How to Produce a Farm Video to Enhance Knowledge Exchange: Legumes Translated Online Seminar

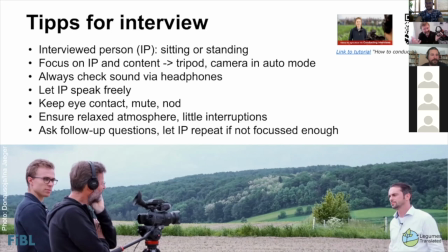Of course you should prepare the content well, but I, it's much better if the persons can speak freely. if they have to learn a text by heart they really get tense usually most people get tense and then they they you
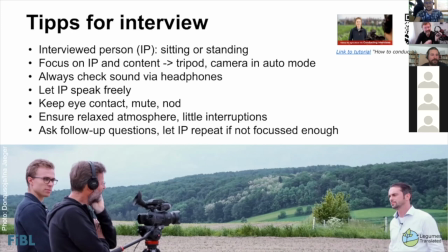it's not authentic anymore so let prepare well but let them speak freely and it's very important to keep eye contact with the person and never ever say yes or or interesting because you can't cut that out anymore afterwards
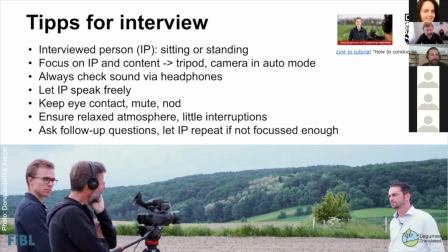so just use non-verbal contact but it's important to keep this contact and to confirm the person that they are on the right track to ensure a relaxed atmosphere is very important and for this sometimes people are start talking
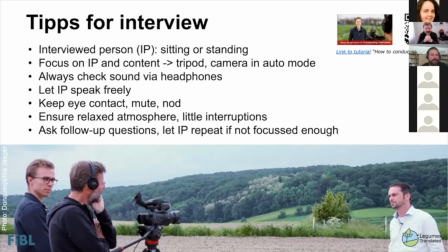and then you you know exactly now they are not on track anymore i try to not to interrupt too much I just let them finish and then I say then I have kind of a view a general view and then
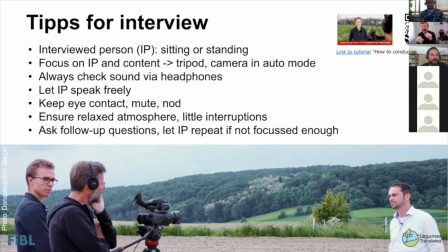I can say yeah can you please focus on this this point and then ask follow-up questions and very often I don't I'm not able to use the first go at all because people are not focused enough they're probably more
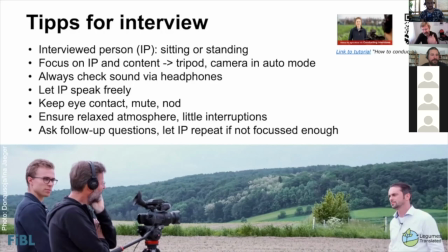tense in the beginning but after a while they forget about the video and then they're getting more relaxed and that's what we want to achieve relaxed authentic people
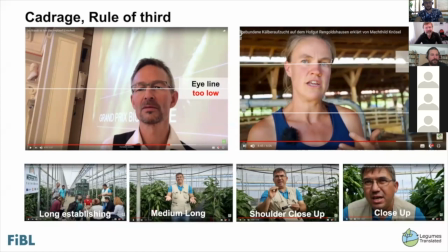so then some tips for the catarage very often you see this with beginners that they say oh here is head i put it in the center and that's it and then this person as you can compare with
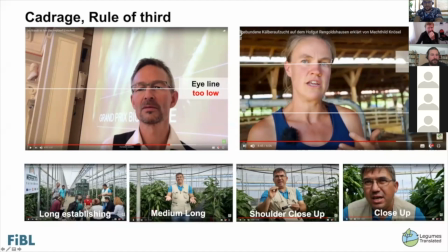this lady here this person appears much too small and here if you have the eye line in the upper two-thirds of the picture then that makes the people appear really very present and very authentic
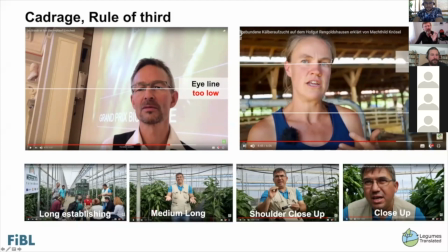so that's a key role and don't go right in the middle put it a bit left or a bit right on the right side of the picture that makes really a nice picture of a portrait and then we have different possibilities how to film the person
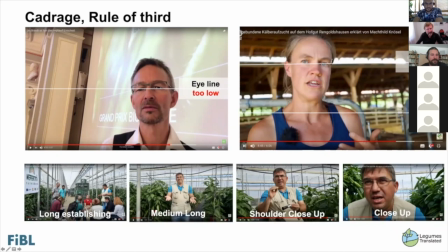first of all i always use a bit a long establishing shot to show the audience where we are and then the interviews i do mostly between medium long and shoulder close-up i don't use very much
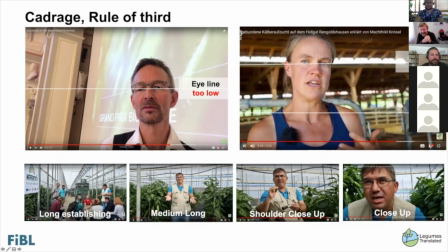this real close-up for several reasons because mostly when people move out of the picture because i'm on my own with the camera that's one point people are not don't have any makeup so sometimes the skin is not perfect or
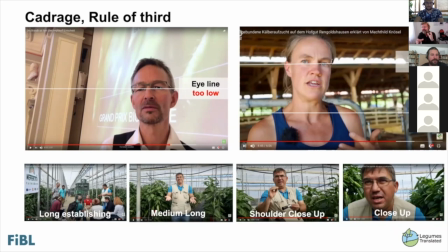they have something at the teeth and so on so they are not like art artists and you shouldn't go too close and i think this is quite a good position where you can show people and then
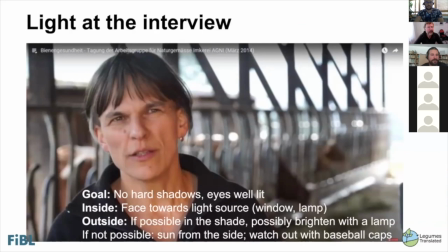light of course is very important you shouldn't